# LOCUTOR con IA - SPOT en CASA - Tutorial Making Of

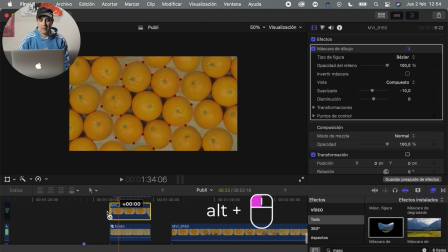De momento va quedando bien Pero le falta realidad Entonces lo que hago es duplicar la capa o la pista
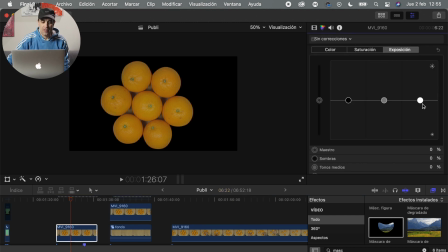o el clip y tocarle lo que es la exposición para de esa manera llevar esas naranjas a que se vean negras.
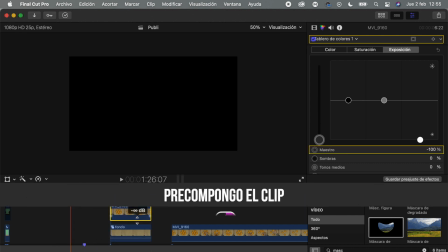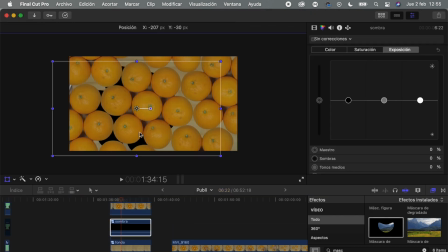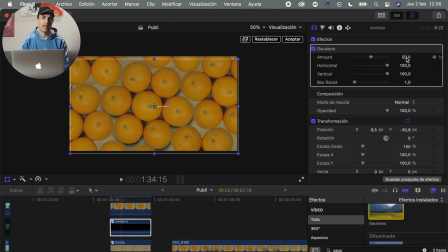Luego les aplico el desenfoque gaussiano y le toco la opacidad para que no se vean tan presentes, sino bajarle un poquito y que se integre mejor. Ahí ya vas mirando a ojo lo que se quede más, lo que se adapte mejor. Una vez que lo tengo simplemente es ir duplicando para completar la sombra de todas las naranjas que hay.
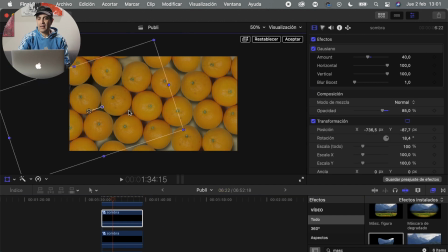Un trabajito, eh. Tengo que poner muchas más naranjas, más de lo que se ve en el plano Porque luego voy a hacer una rotación Y claro,
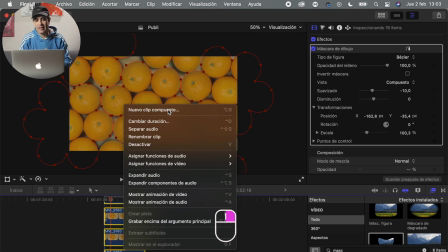necesito rellenar todos esos espacios que se van a ver a la hora de que rote la imagen Lo mismo tengo que hacer con la madera Tengo que ampliarla,
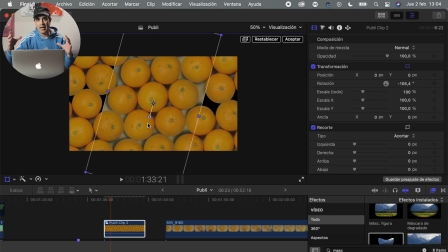el plano que tengo Para que de esa manera me abarque la totalidad del plano en general Que es cuando va a ir girando y en ningún momento se vea que hay un agujero
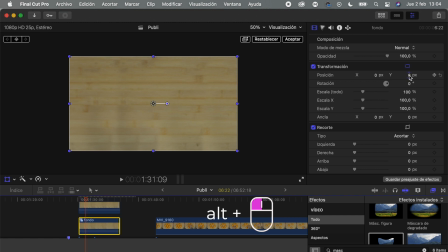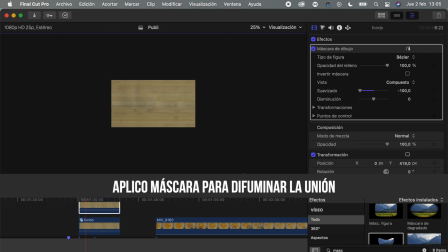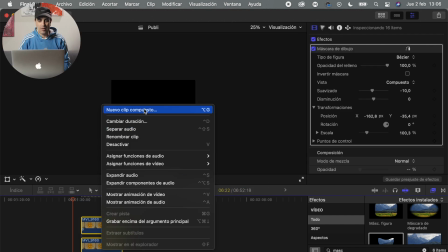Precompongo todo en una única pista Bueno, pista, clip, tengo un lío porque en el After Effects se dicen capas En Final Cut es clip Pero bueno,
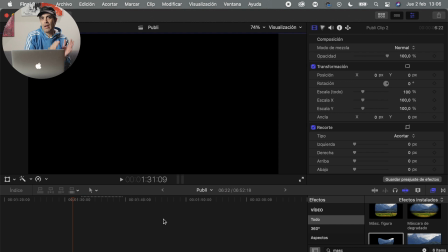en definitiva, tanto usar un programa como otro es lo mismo O sea,
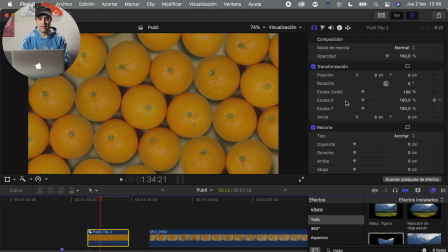los conceptos son muy similares Cualquier programa de edición profesional podés hacer esto que estoy haciendo yo aquí El tema es tener el concepto y luego
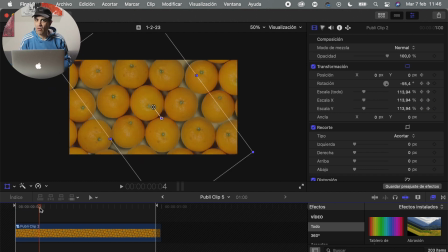ya es aplicarlo en el programa que utilices Y que te resulte más cómodo Y luego animo lo que es la rotación y la escala De esa manera el
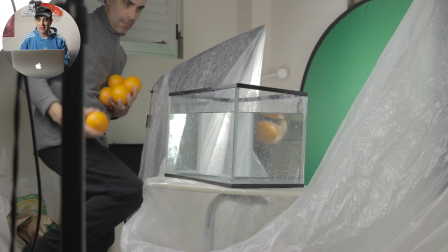plano tiene más dinamismo Para esto utilicé una pecera Lo que sí hay que tener cuidado es de cubrir todo muy bien con plásticos Porque hay
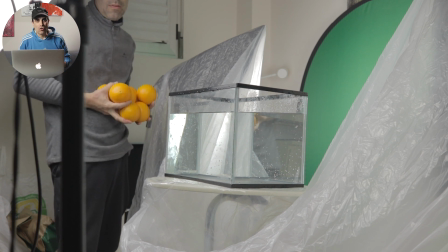que tirar las naranjas con ganas Para que caigan con todo y visualmente quede mucho mejor No podés tirarlas ahí,
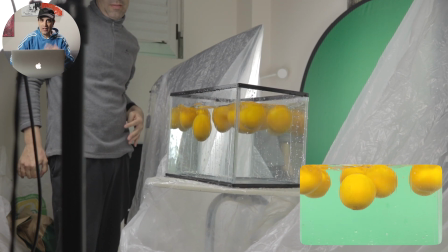hay que darle con todo Y yo quería que fuera la primera toma, no quería estar sacando Naranjas, secándolas para volver a tirarlas O no que sea, porque iba a ser un enchastre esto Directamente tirarlas con todo y asegurarme Y así fue,
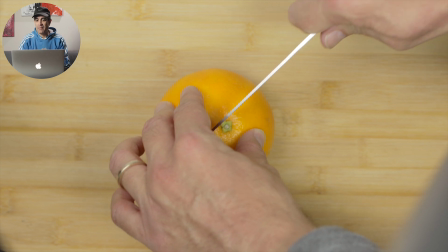en este plano lo que hice fue grabar La naranja, primero sola y luego La naranja cortada, la misma, la aguanté con las manos Y tuve ese movimiento, que están un poquito Y se abren,
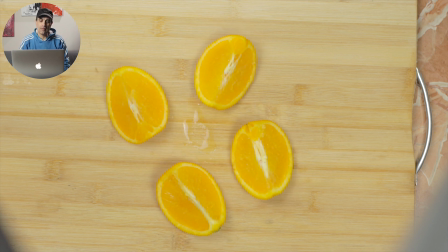luego fue unir los dos planos En postproducción, no tiene mucho más Lo que sí a la hora de aplicar el corte, lo que hice fue Un zoom in, se acerca la toma Para de esa manera disimularlo más,
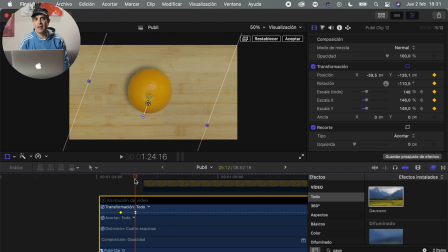que quede mejor Pero a la vez también que tenga más dinamismo el plano Porque este comercial va un poco ahí con todo
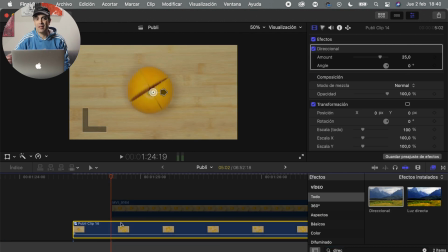Entonces hay que darle ritmo a las imágenes Y le puse desenfoque direccional para darle más realismo también
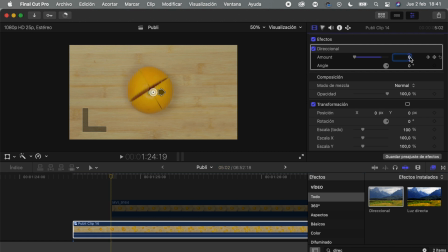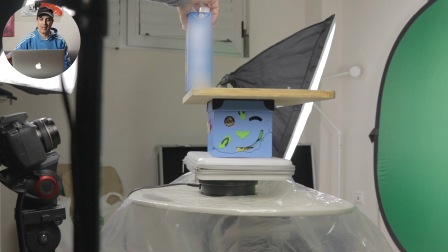Bueno, en este plano me las ingenié como pude Para hacer la toma desde abajo Ya ves que eso estaba para ni tocarlo Yo creo que si pasaba una mosca por al lado me lo tiraba Para lo que es la parte frontal del zoom Lo que hice fue generar una...
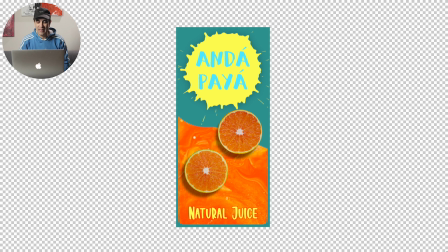Bueno, inventarme lógicamente el nombre y todo Y el diseño también Para ponerlo encima del que utilicé lógicamente para grabar este comercial Quería que fuera algo muy personal,
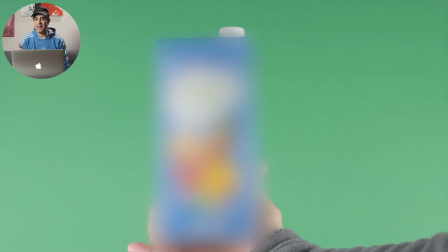nada que esté en el mercado y más con la frase que le puse, con el nombre. Lo que sí busqué es un envase, un tetrabric, que sea lo más parecido a lo que yo me imaginaba en mi cabeza. Para luego poder trucarlo y que quede mejor, porque solo voy a trucar la parte frontal nada más. Para que se quede lo más natural posible, lo más real.
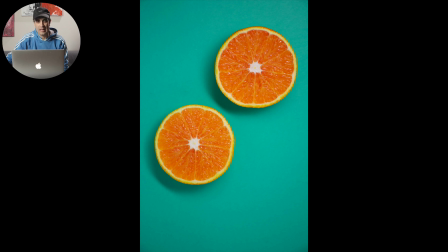Utilicé imágenes libres de derechos de autor para poder componerlo. Y después la creatividad es lo que tenía en la cabeza, no lo que me imaginaba. En la próxima toma del tetrabric te voy a explicar bien cómo lo hice, que es la que me grabé realmente para el tutorial.